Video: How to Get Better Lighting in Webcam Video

We're using cameras and we're using microphones and software. I think a lot of people think it's all done in cameras and software. And actually, photography and even sound, and of course, video, it starts with the fundamental is the lighting that's hitting you. And in microphone case, the sound that's hitting the microphone, but it's physical space and how it works and all comes together. And I think that's something that people don't quite understand. It starts, it's fundamental, the physical space and the lighting that's hitting you. And no matter what camera you use, the right lighting will improve what it looks like. You either just have a fuzzier image of good lighting or a crisp image of good lighting. But I want to show you this. I did some experiments with lighting.
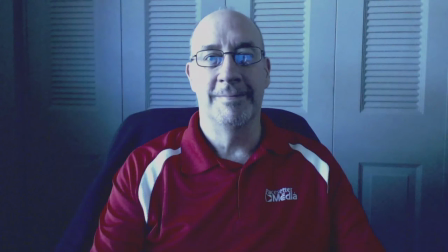63s
Now, here's my natural lighting in the office. It's a window on my right. It's the only thing that's lighting me in this shot. Notice I have a lot of light on my right, no light on my left, and it's spilling onto the background.
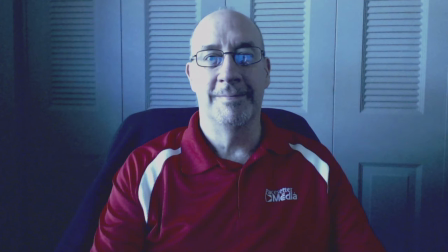77s
Of course, now I have to physically change that. And what I did, the next option, I turned on a bunch of lights.
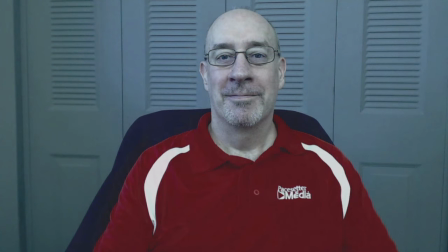84s
I've got eight bulbs to my front, bouncing off the ceiling. So it's a very bright light source coming high from my front. Notice it now washes out the lighting from the right, but I had to physically change it to do it.
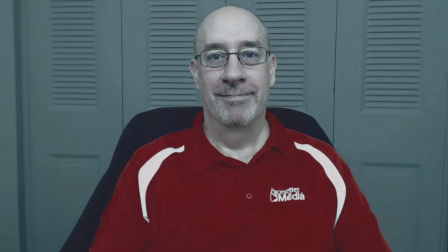99s
And better yet, at least for an even coloring, it's this, this lighting, and this is with the window on the right closed. The blinds are closed. But what I had to do, it was physically change it. And I'm going to show you some other options that illustrate some problems.
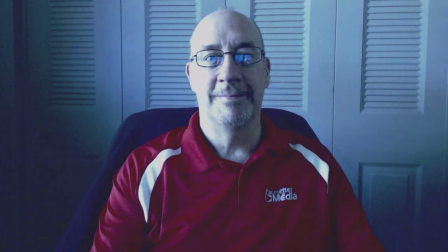120s
This is certainly one of the problems I've seen on online meetings is lighting coming from the side or any number of different directions.
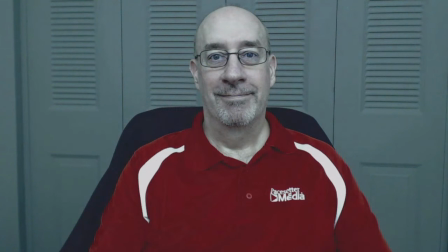129s
But here are some other problems I've seen. And this is almost not a problem.
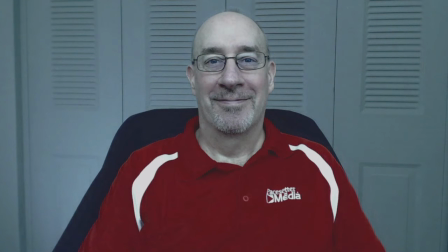135s
Notice that the background is a little brighter. It's a small light near the floor shining up on the background. I might experiment with this some. It looks kind of nice, and I'm going to put it behind me middle, see how it works.
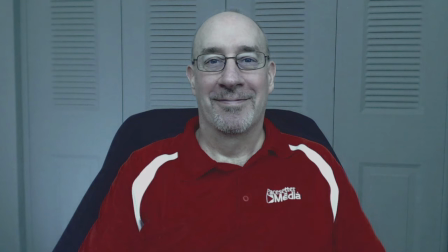149s
But notice it is a physical change to the lighting that made this change. Now I'm going to cause a problem.
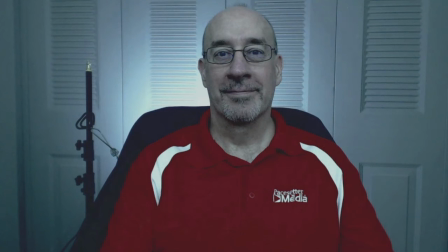155s
Now it's so close to the wall, it's this big bright spot that's right behind me. Now here's the problem. The camera is seeing that extra light, and it's probably waiting towards the middle of the scene. so since this bright light is near the middle it's reacting to it more this bright light were to the
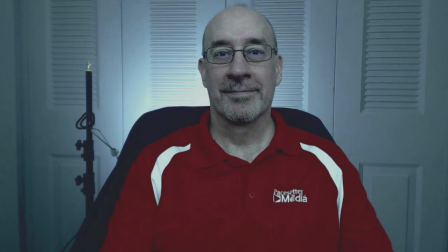175s
edge it won't react as much but it's adjusting the lighting the lighting come my front from my front is the same as here but the camera is adjusting for the bright light behind me so it's making the entire scene darker but notice what i
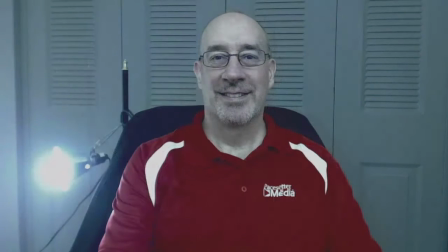189s
did it's a physical change that caused this lighting difference and now here's another version with the light off to the right shining back towards the camera camera's adjusting a little bit here's uh another
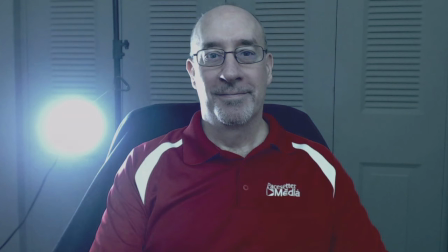203s
example where it's actually boy the bright light was a little a lot dimmer it would just be kissing the side of my face putting a little highlight there now it's actually slapping the side of my head that put that light in there but notice the
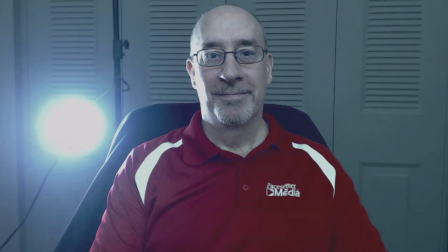216s
camera is reacting to it the rest of the scene is darker and it was a physical change the cause if i had something like this either things shining in the back. I've seen windows behind people with light leaking through.
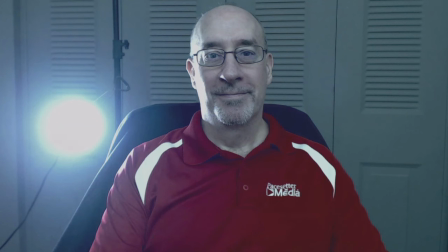230s
The only way to fix that, or the best way to fix that, I should say, is to physically change it so it's not there.
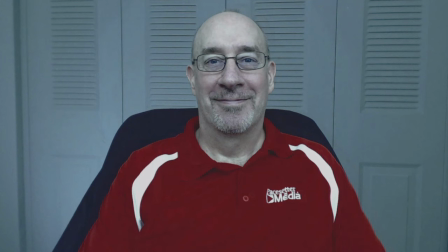238s
And that's the first thing I want to talk about today. Mostly the only thing is that physically changing the lighting your setup. That's just what it takes. It's not just click-click in the software, a little adjustment of the camera, something like that.